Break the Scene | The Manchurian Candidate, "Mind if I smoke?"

You've got to at least be thinking to yourself, like, that was weird or uncanny or strange. because much about it is quite normal. You know, this is kind of the tail end of classical era Hollywood. These are the sort of the big classical era stars. We're transitioning into what would become the new Hollywood, but we're not there yet. But this, you know, you could call this in a lot of ways a sort of proto new Hollywood film. And part of what's happening here though is there are these uncanny moments that just don't quite feel right. That's a great example of the way the form of the film mirrors Marco's own feelings. So let's just talk about it a little bit. So we open with this establishing shot of the train.
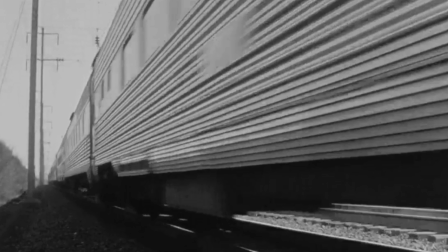706s
It's really quick and, you know, he's just been told to go on vacation. And then we cut to the train. Typical, right? And then we cut inside the train. Typical, except we cut in on this tight shot of Sinatra.
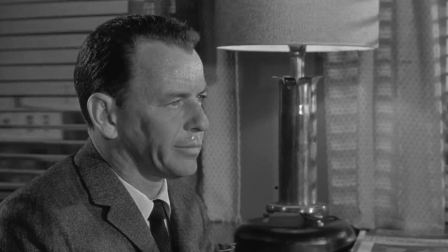718s
and one thing to note is that he's sweaty and this film is full of sweaty men.
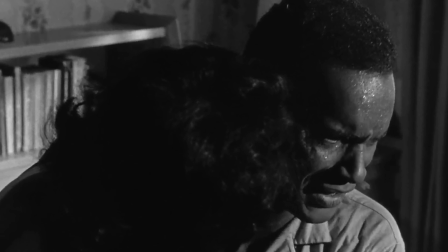725s
These men who are experiencing whatever it is that happened to them in Korea.
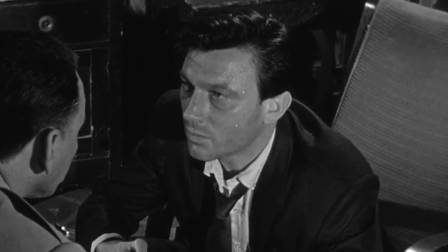729s
They're experiencing it in these kind of moments of panic and anxiety and the black and white photography really catches this sort of the intensity of their feeling in the sweat,
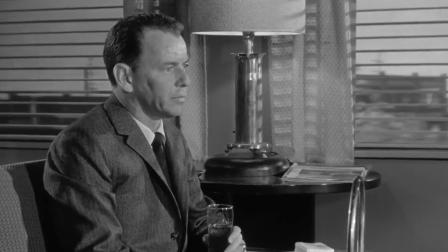740s
the pouring sweat in some cases coming down their face. And here he is sitting on this train. And what's interesting about this first shot, there's a slow pull but it's mostly just a tight shot on Sinatra.
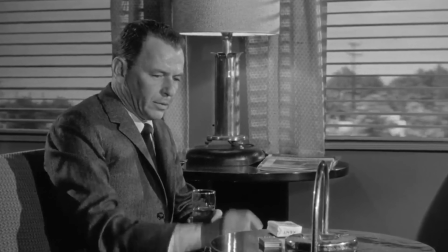754s
So we see that he's on the train but he could be in like a private cabin.
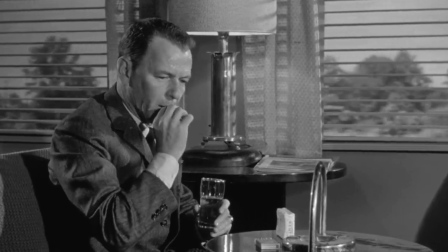760s
He's sitting there with a drink but we don't know exactly where he is because of this tight shot.
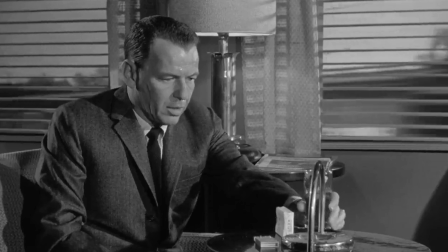765s
This is in a lot of ways kind of anti-intuitive to how you might have shot this scene where we we get a wider shot of the car he's in or the cabin he's in or whatever it might be. And that's going to affect the next couple of shots. So here he is sitting and sweating and he decides to light his cigarette.
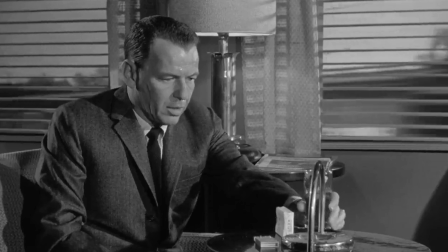784s
We get this sort of comic thing where it falls into his glass and then we get the first cut.
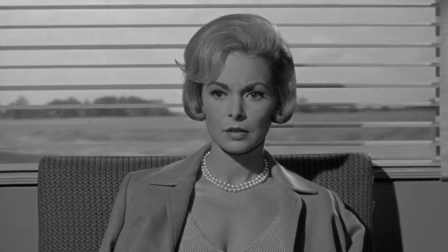789s
And it's just this short shot of Janet Leigh. And now at this point she hasn't been in the film.
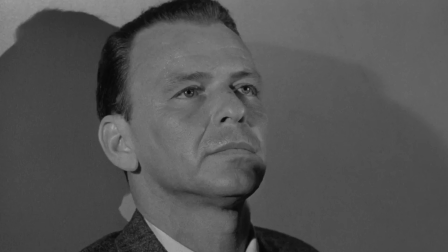795s
So this is a new character. She's a big star. Psycho had just come out, you know, the year before, I think. Everybody would know who this person is and be like, oh, Janet Leigh, she hasn't been in the movie yet. We're a third of the way in. We're 40 minutes into this film. And it's a weird cut though.
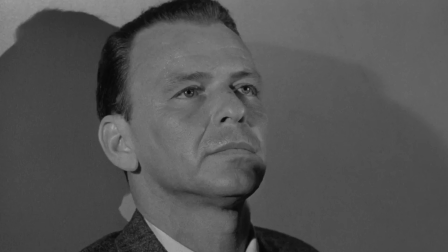811s
If you think about the position of Marco in that first shot and then the position of who we find out is Eugenie or Rosie in this shot, it's it's hard to tell where she's meant to be sitting in relation to Marco.
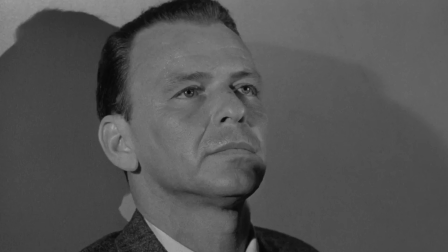829s
She's looking at him almost straight on, but out of the corner of her eye, there's a window behind her with the landscape going past. It's rear projection, I think, or front projection or something like that. And, um, it's hard to know exactly where she is.
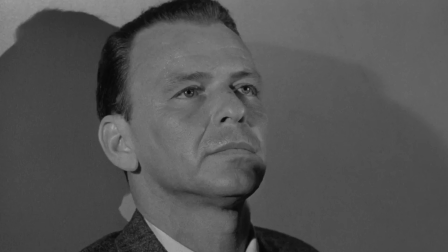844s
And we find out after a couple more cuts that she's sitting sort of perpendicular to him or this way, um, with her back to the window, which means in that opening scene, the first the first frames, he's staring straight ahead and she's sitting right there to his left and he's staring right past her,
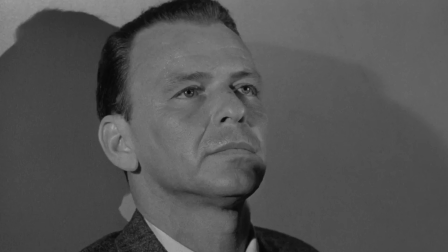863s
which makes that first scene in retrospect quite a bit stranger and creepy. You know there's Janet Leigh sitting right next to you and you don't even say hello or whatever it is. This tells us the intensity of the experience he's having, right?